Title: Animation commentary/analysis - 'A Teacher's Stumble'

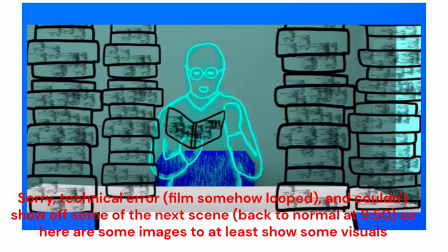He pretty much gives up, and you can see that next expression. Then it's turning a new page.
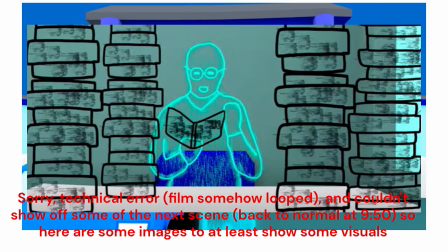And those are loads of books, and him having one helps highlight that. And then that's the last book.
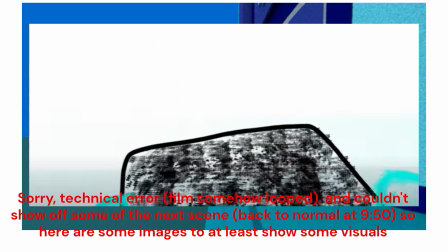Not to mention this shot is like mirrored later on.
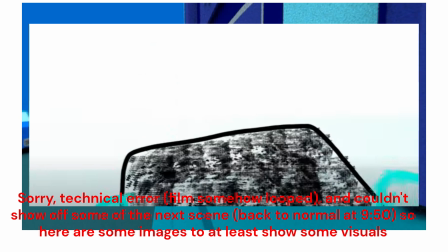And then even this shot right here, it just looks like the books are stuck together as they crumble.
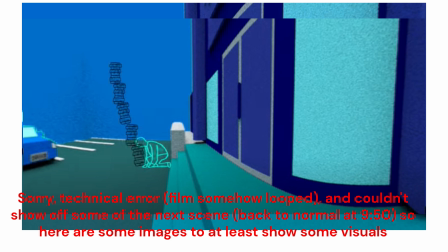And they could have been better done individually. At least the point's still there. And not to mention, if this is almost like a bit more of a grounded animation, with animation is about doing something which can't be done in real life, what could we do?
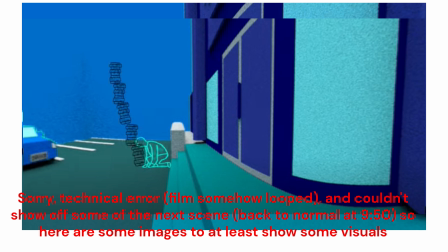And that's why I've had the idea to pile up an immense amount of books only for them to fall. So not to mention the dream sequence is definitely animated in a way which can't be done in real life.
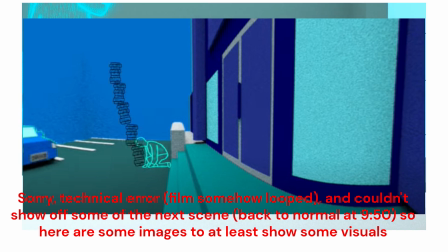Here's the transition was a bit funny there. Anyway, that's the house.
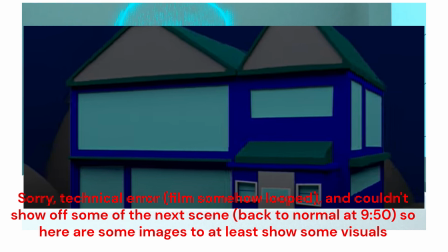Trying my best to get some surrounding land around the house, unlike the school.
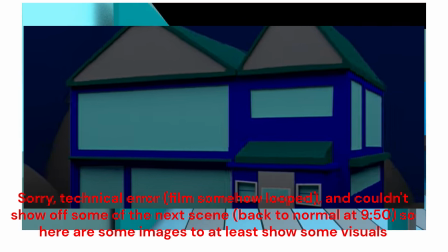You can see how the colours fade out in the character as well. Not to mention probably summer's days, either resting or I think he's probably rested at first and then ended up falling asleep. But it just looks like no quilt. Still a nice bed though.
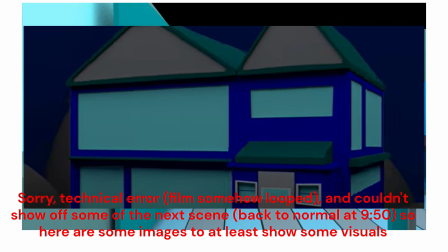Not to mention I think there was a bit of a movement with I like this shot though, the spin around the house.
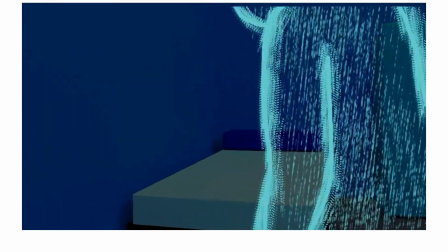It's a nice stabbing shot.
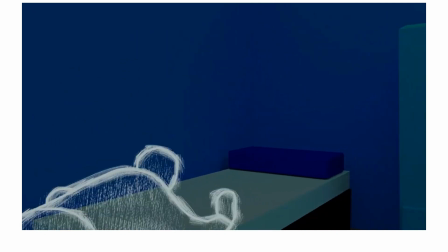And then, even right here, you can just see a bit of the room falling backwards as he goes to bed, and then it fades into black.
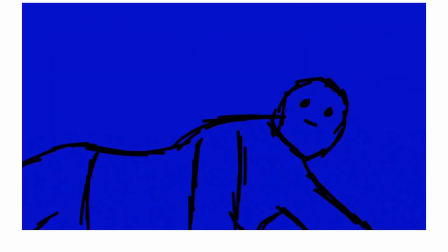The room spins. He wakes up, and you can see how he's like different.
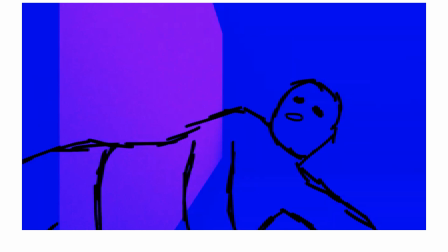As he does not like his normal self. That definitely highlights something not going right. Not to mention, the sound effects was because sometimes when doing certain lessons and messing about, it's like stuff that can then help,
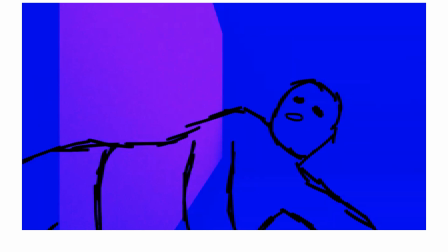your lesson. And so when we were being taught the audio Adobe software, I forgot what it's called, but that's what's just creating a very eerie, creepy sound effect for the stream.
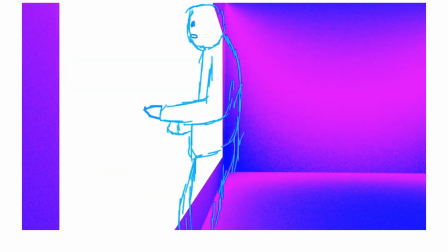Anyway, he wakes up. There's also colour grading, which is also just extremely striking as well. Oh, but I think it's only black every now and again because of the colour grading, getting them out. But anyway, the texture's gone, and then he just looks like a bit more of a scattered highlight now. So where is he?
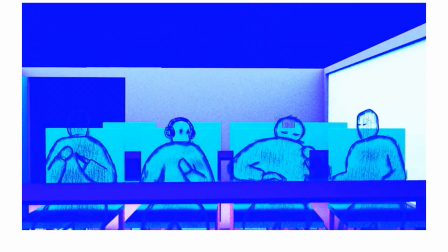Very abstract room, but it turns out it's on the opposite side of the whiteboard.
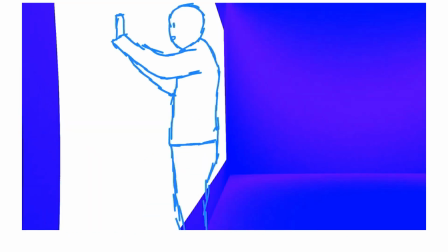Kissing, messing about again.
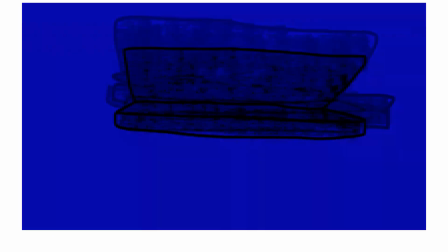And he sees behind him, and a book is going after him, and you can see how the book is layered, so even more intimidating.
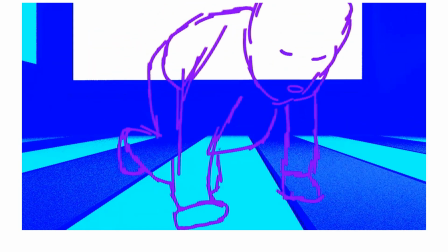And so then it's like one of those situations where you just, where a layer is just, well, it's like, you probably would have seen it in films where something just goes, it phases in and out extremely quickly at a point where you like fall through it,
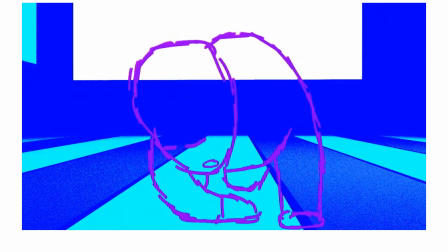and yeah, that's the case here. It's fall through the whiteboard, and then that's where he shrinks.
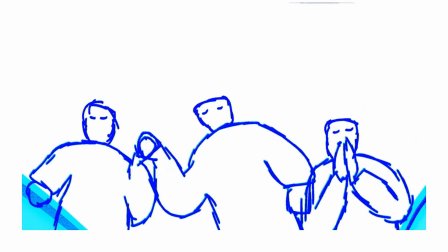Once again, the layering effect just really helps emphasize that. And then he's even laughed at even more.
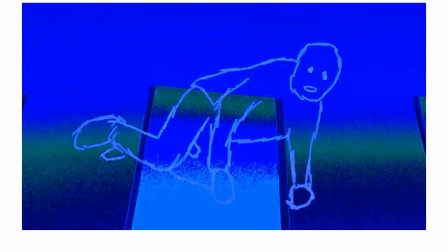Even the students, have had that same sketchy outline. The colour grade is emphasising more of the spook.
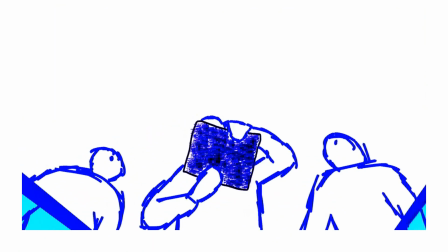And then the students is going to crush him with a book.
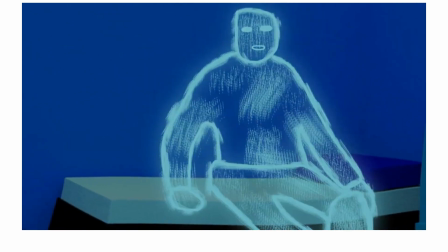So, yeah, that's that. Anyway, and then, yeah, there's a lot of movement there.
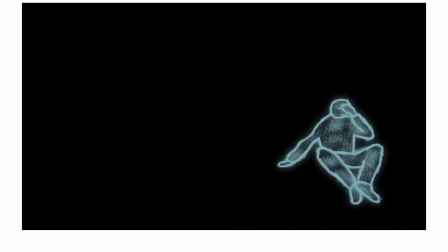But, oh yeah, even that transition right there just helps add to the isolation and the darkness.
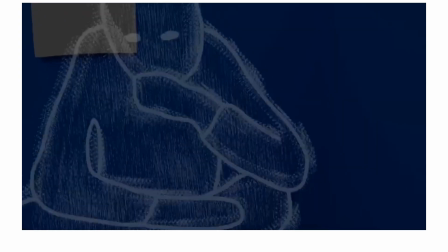And yeah, he's lost his colour again. Now he's just like in a state of panic, and you kind of see that at times.
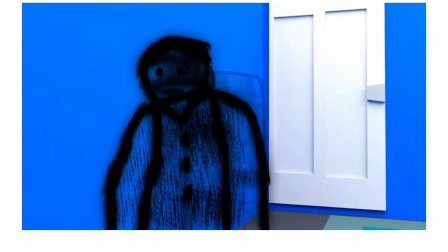Well, just with the visual expression. Oh yeah, I think you can see the writing at the back. At the moment, it looks like detail, but it's not the best looking.
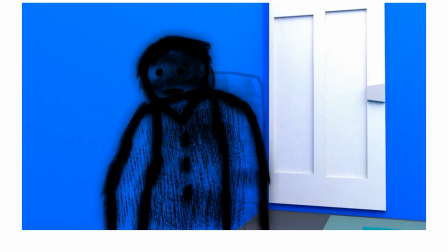Yeah, well, yeah, just like normal detail. But then if you have a closer look, yeah, it's just writing that's been written on top of.